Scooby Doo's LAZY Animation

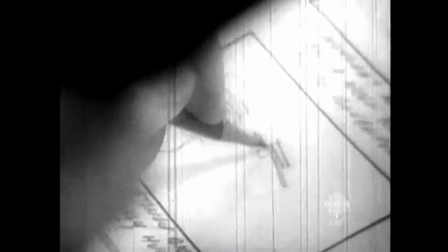The history behind early animation and its upbringing is a story of technological
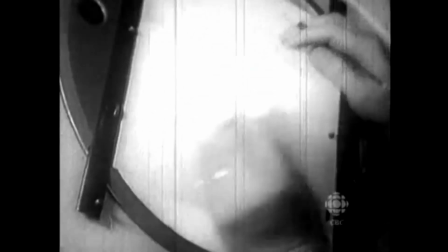advancements and an exploration of the very techniques modern animation was founded upon.
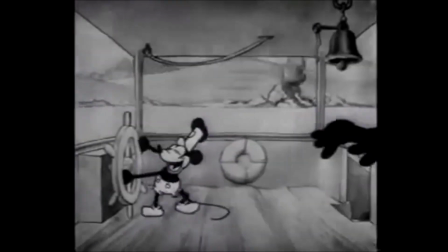Early animation, despite its infancy, was full of life and had as many frames of animation artists could produce, seemingly without limit.
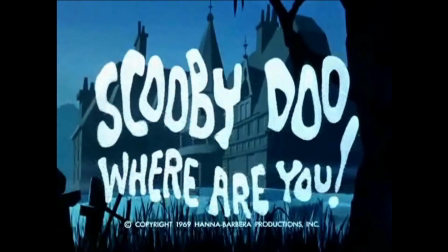Scooby-Doo came far after this era, and despite being in a more colourful as well as modernized time period,
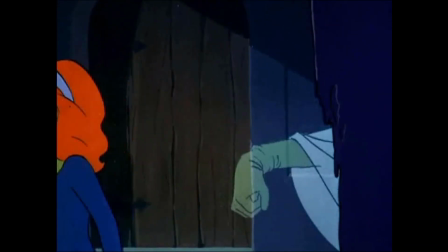it is arguably less animated than most early cartoons and animations in the 1920s.
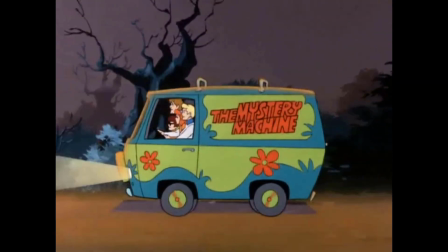The limited animation Scooby-Doo offers is a product of Hanna-Barbera's cost-efficient themed animation production,
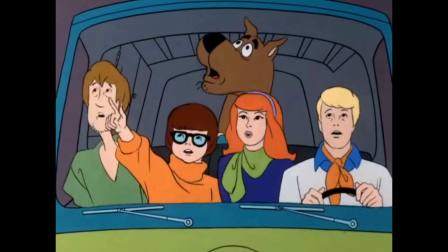as many other parts of the process were hard on their budget, such as voice actors, background artists, storyboard artists, etc.
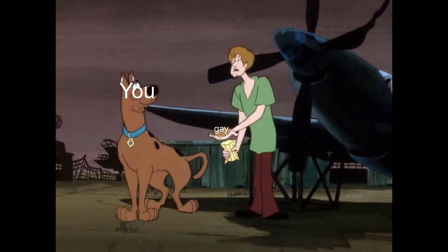Scooby-Doo is by no means a bad show because of this approach to its animation,
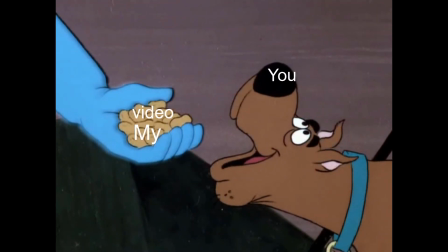but nonetheless is interesting to see the tricks they've used in action while watching an episode.
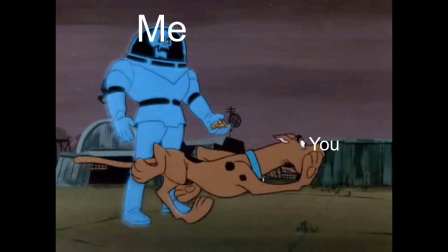Be warned, once I show you this, you'll probably never be able to unsee it when watching the older Scooby-Doo episodes, so viewer be warned.
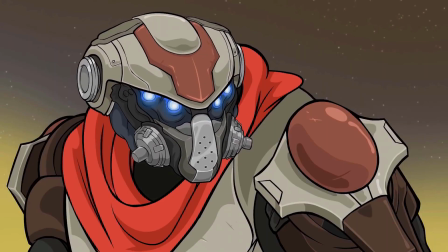Today, modern animators use other techniques to cut costs instead of completely omitting parts of the animation creatively like Scooby-Doo does.
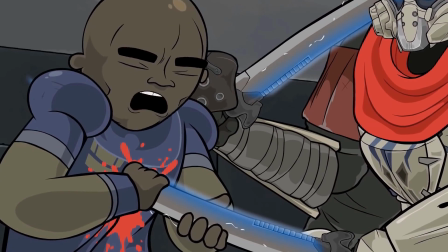And instead, a more rotational form of animation is used, called tweened animation.
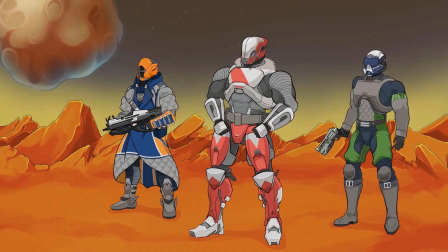Tweened animation is basically moving parts of the drawing in position and rotation to imitate movement,
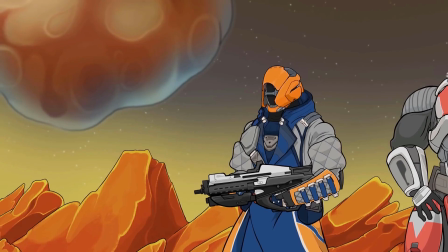but the keyframes in which these change are then in between by a computer. This can easily be used terribly and looks extremely janky.
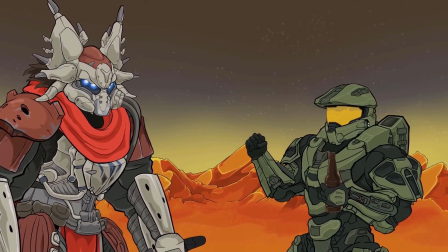However, in some cases, it can be used to great effect and even combined with traditional keyframed animation, especially in channels like Mashed.
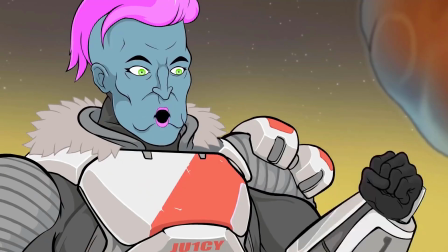This is especially seen in one of their videos, Destiny is Fabulous, at the end with Master Chief.
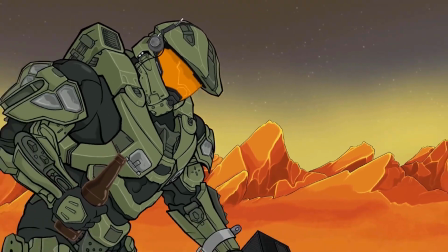See if you can spot it. Did you see it?
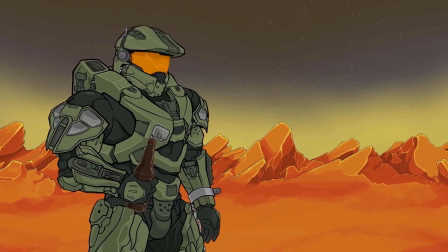No? Too fucking bad. As you can see, you would have seen almost all the movements in the scene had no new frames added, and all the joints were rotated on Master Chief.
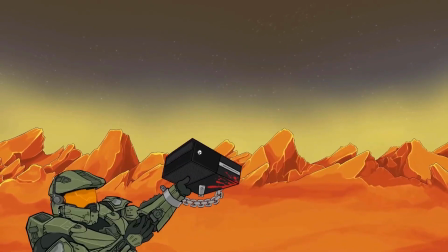Now onto Scooby-Doo.
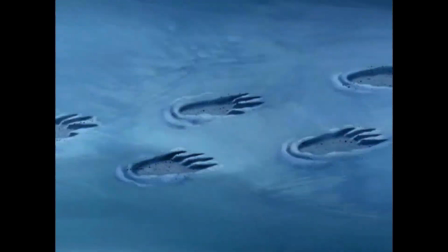Scooby-Doo had, as far as I know, 2 animation cycles they reused almost all the time, and there was the walking cycle of the entire gang, and the running cycle.
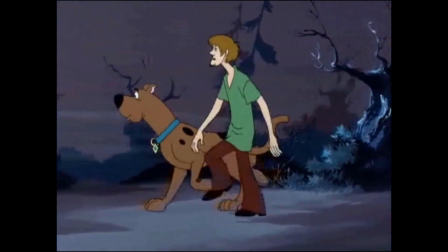These animations are reused throughout the entire series, but can be seen as well in the intro to every episode.
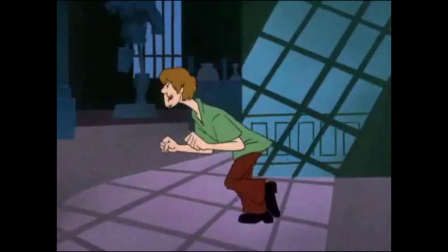Each character was done individually, so sometimes Shaggy and Scooby will be in their running animation without the entire gang.
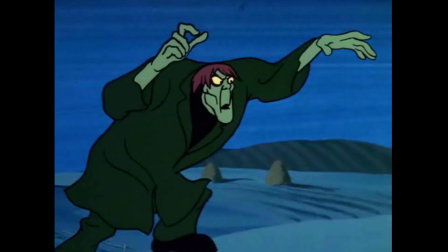The whole premise of the show, I think the directors knew what they were doing, as many of the gags involve characters hiding,
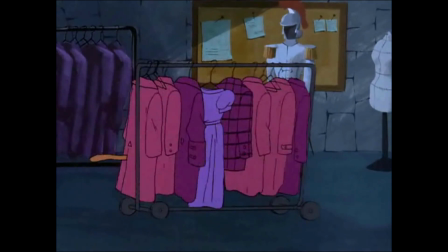which leads to less overall animation and usually just involves heads, arms,
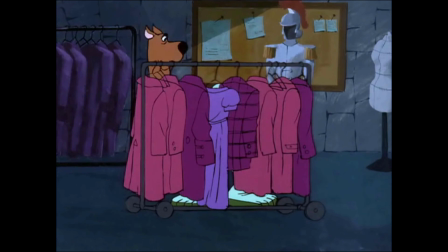legs, just being animated to create funny jokes throughout the show's chase scenes.
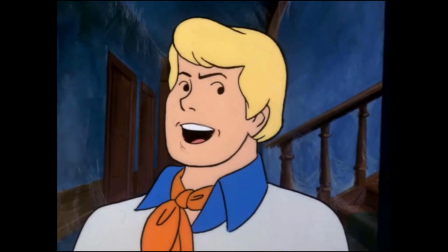Most scenes of the characters interacting have only their heads and necks move, or similarly their mouths in a head shot of the characters, which happens a fucking lot.
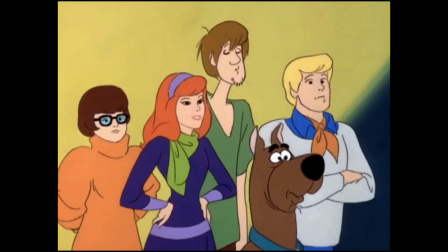Speaking of heads, you can literally see the line where the animators drew Scooby's fucking mouth separate from his head to save animation costs,
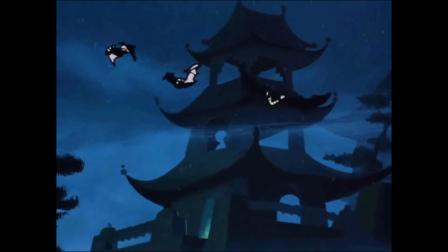and this is seen a lot. Scooby-Doo was a show that had limited animation woven into its whole premise from the very beginning.
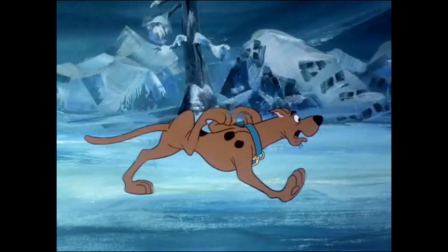However, it flourished in that, as it embraced taking shortcuts, albeit in a creative manner.
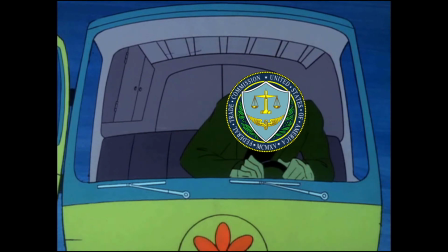It's still a great show. FTC. Copy.
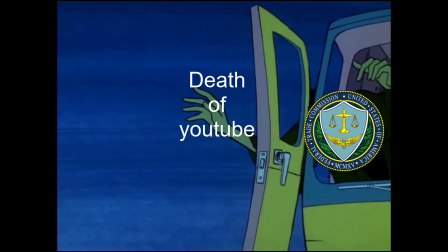$42,530 fine. YouTube 2018. Thanks for watching, guys.
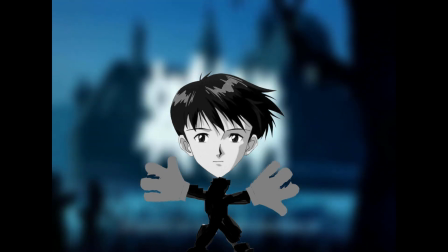I know this video is gonna get like fucking 2 views, but I appreciate you fucking lurkers watching it.
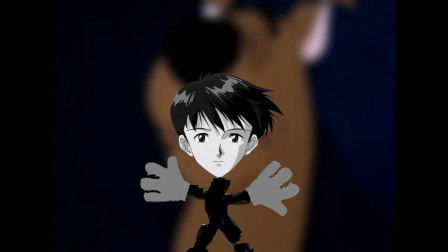And donate to my Patreon.